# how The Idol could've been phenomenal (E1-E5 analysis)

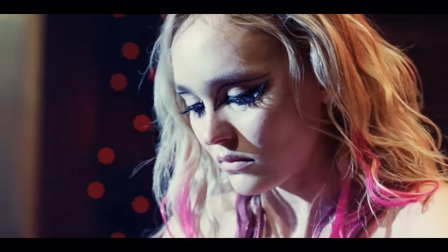0:00 What is it like to be a pop star? How about a pop star who's strategizing a comeback after a public breakdown?
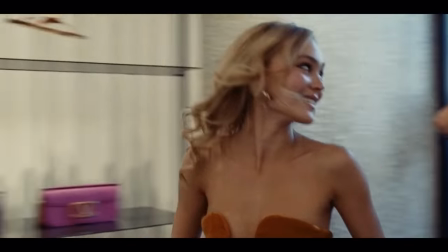0:05 How do you balance the power and vulnerability of fame? How might desperation for a legacy attract predators?
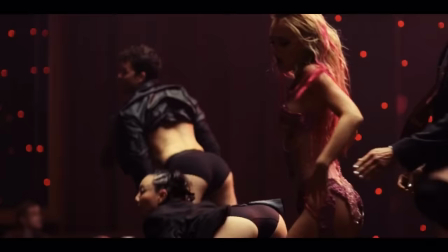0:12 Does a tortured artist make better art? How much control does an artist have over their image, and how far would they go to get it?
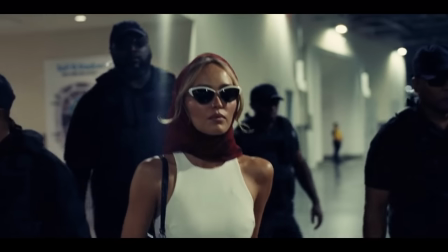0:19 And lastly, does the music industry breed monsters?
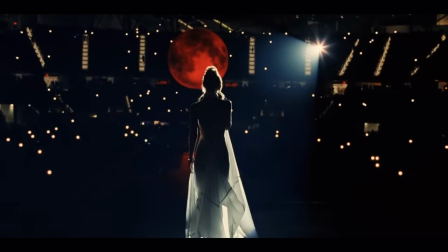0:23 The Idol tries to explore these questions, but by the end of this series, I was left so disappointed.
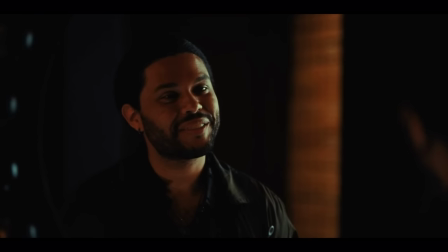0:29 This show has been criticized for over-sexualization, cringy dialogue, poor pacing, and the fact that it's honestly boring.
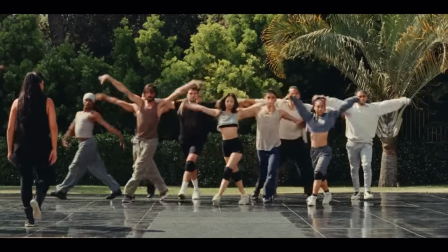0:37 But I think the worst sin of all, the world-class sin, if you will, is that I feel robbed of a good story.
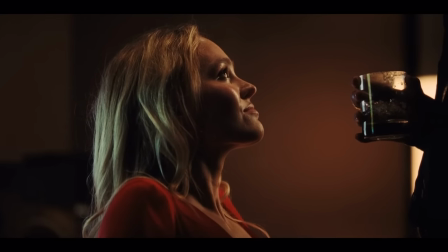0:43 Because as much as this show has flaws,
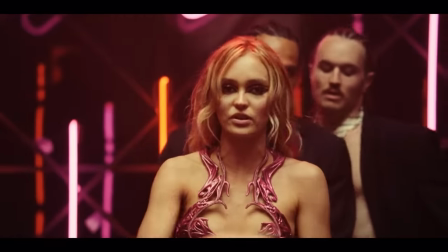0:46 there are fascinating elements that we get so close to touching on before they're swapped for a cringy cult leader and repetitive BDSM scenes.
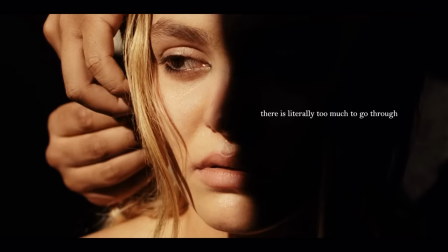0:54 So instead of focusing on everything wrong with this show,
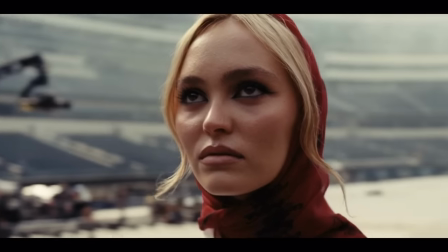0:57 I want to focus on the potential this show had, because you can see it bleed through each episode.
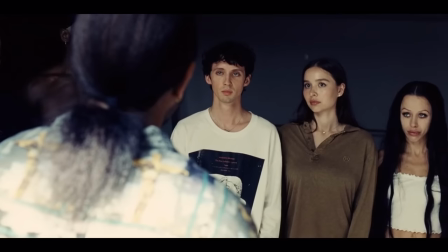1:03 This is a story about an elusive career with calculating characters. It has several celebrity actors and is produced by an international pop star.
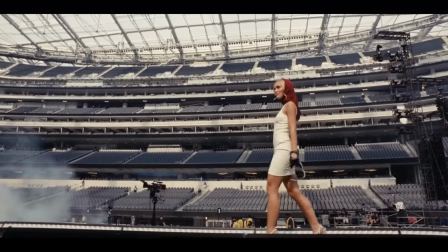1:12 This screamed potential and could have been amazing. Before we get into it, let's just go through some quick background on this show.
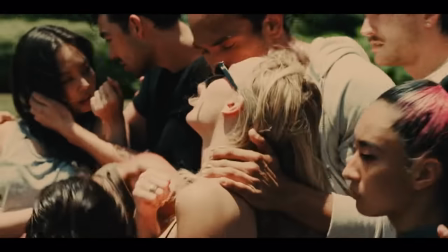1:19 The Idol is created by the singer The Weeknd and Sam Levinson, the creator of Euphoria,
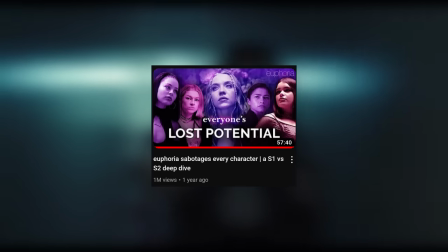1:24 who I had a massive bone to pick with for that second season, if you haven't seen that video already.
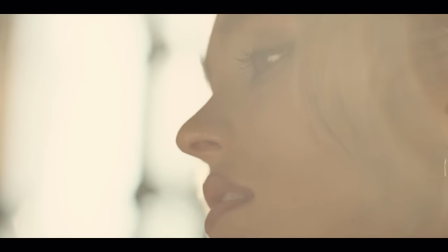1:29 Originally, the director for the series was Amy Simetz,
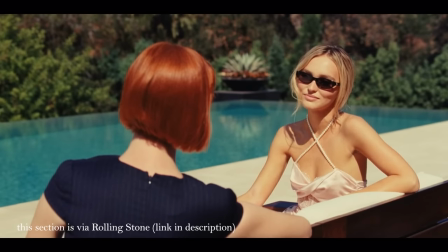1:32 who filmed 80% of the show before it was scrapped for focusing too much on Lily Rose Depp's character and not enough on The Weeknd's.
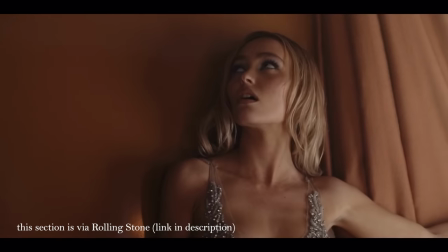1:40 The directing was handed to Sam, who re-envisioned the show with a new narrative, and here we are.
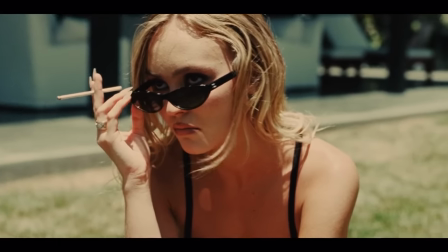1:45 The original story was reportedly a dark satire of fame and about how a pop star overcomes falling victim to an industry predator.
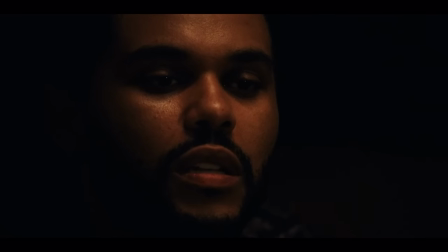1:54 It was also about how she finds herself sexually, but the rewrite became far more explicit and gratuitous.
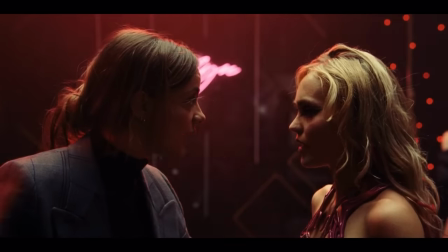2:00 There are also several sources that point to a chaotic reshoot with several script changes.
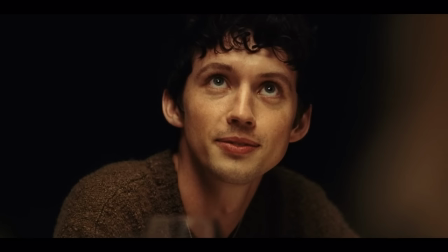2:06 Now, I don't know what happened. I don't even know if the original script was good.
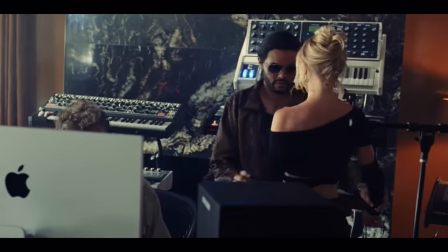2:11 What I can talk about is what I saw on screen, and I'm gonna talk about the different ways we could have approached this story with both plots in mind.
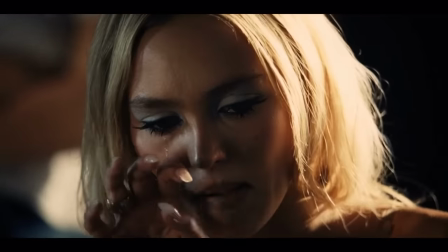2:19 So the plot that was originally reportedly planned and the plot that we got.
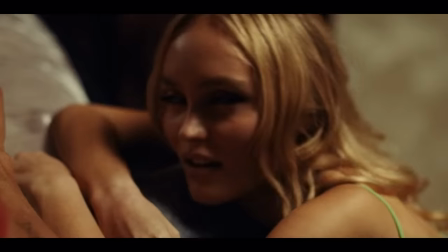2:23 So with that, let's discuss the several missed opportunities in each episode and what we could have seen instead.
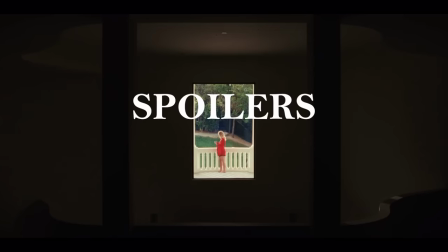2:30 And I will be spoiling everything, so this is your warning right now.
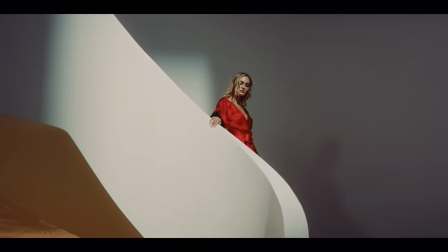In the first episode, we meet Jocelyn, a pop star amid planning a comeback.
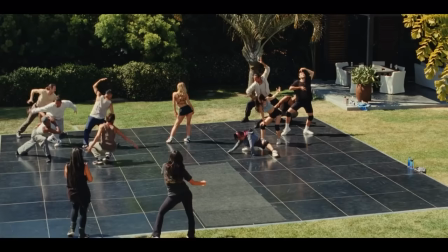2:48 We learn she suffered a nervous breakdown a year ago after her mother passed away, which caused her tour to be canceled and her career put on hold.
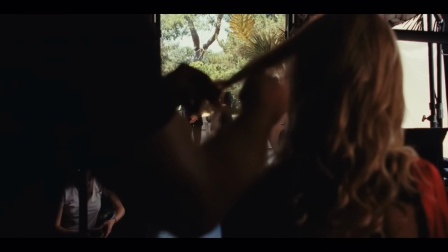2:55 Now, her and her team must strategize a commercially successful single to regain ticket sales.
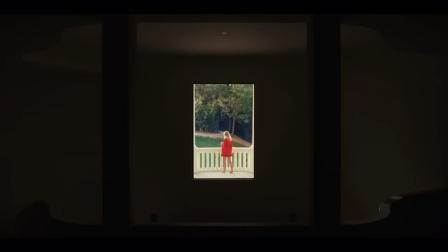3:00 I actually think the way this episode opens is quite interesting, and I'll admit, I was pretty intrigued.
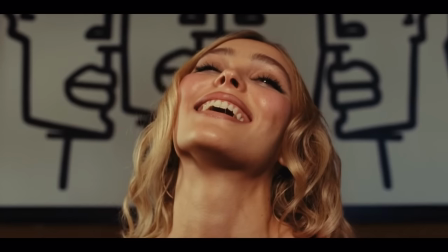3:06 We start with an intimate close-up of Jocelyn. Photographer tells her to adjust her expression, which she does effortlessly.
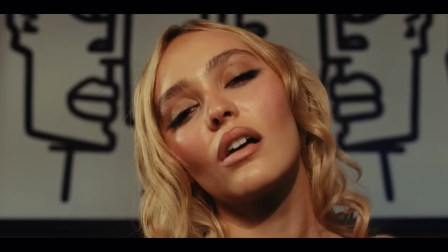3:13 It's all in one take, and it's impressive that Lily and Jocelyn can cry on the spot like that.
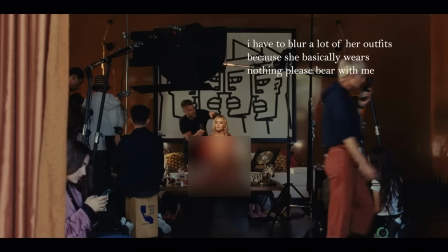3:19 We pan out to see this isn't intimate at all. There are several people watching her and controlling the image.
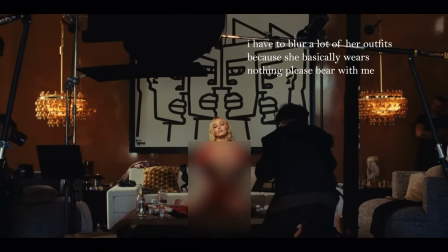3:24 She's half naked with props around her to suggest her celebrity status and previous year's hardship.
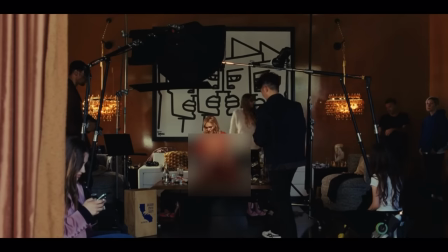3:29 Someone steps in to adjust the set, and Jocelyn immediately steps out of her tears to smoke a cigarette.
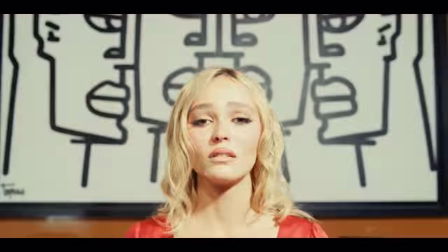3:35 I quite like this opening because you can see what it takes to coordinate a pop star's image.
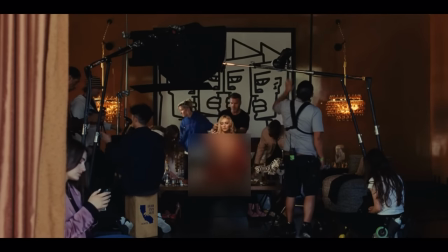3:40 The set is meticulously planned, and there's no sense of personal space, and we learn that Jocelyn is an excellent actress.
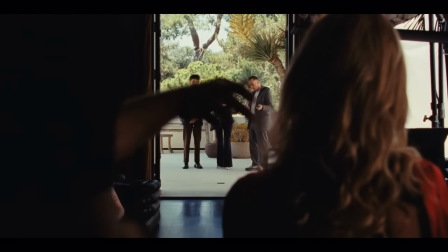3:47 Throughout the episode, there's a common theme of Jocelyn's team discussing her without actually talking to her.
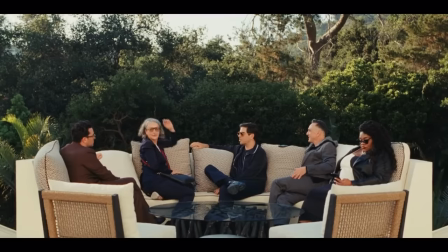3:53 This establishes a main theme of the series. Jocelyn's image is highly controlled and lacks her own input.
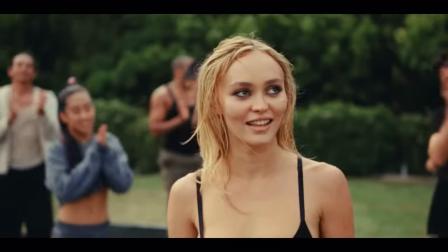3:59 As a pop star, Jocelyn is a money machine. Her team's main priority isn't Jocelyn's opinions, it's a profitable reputation.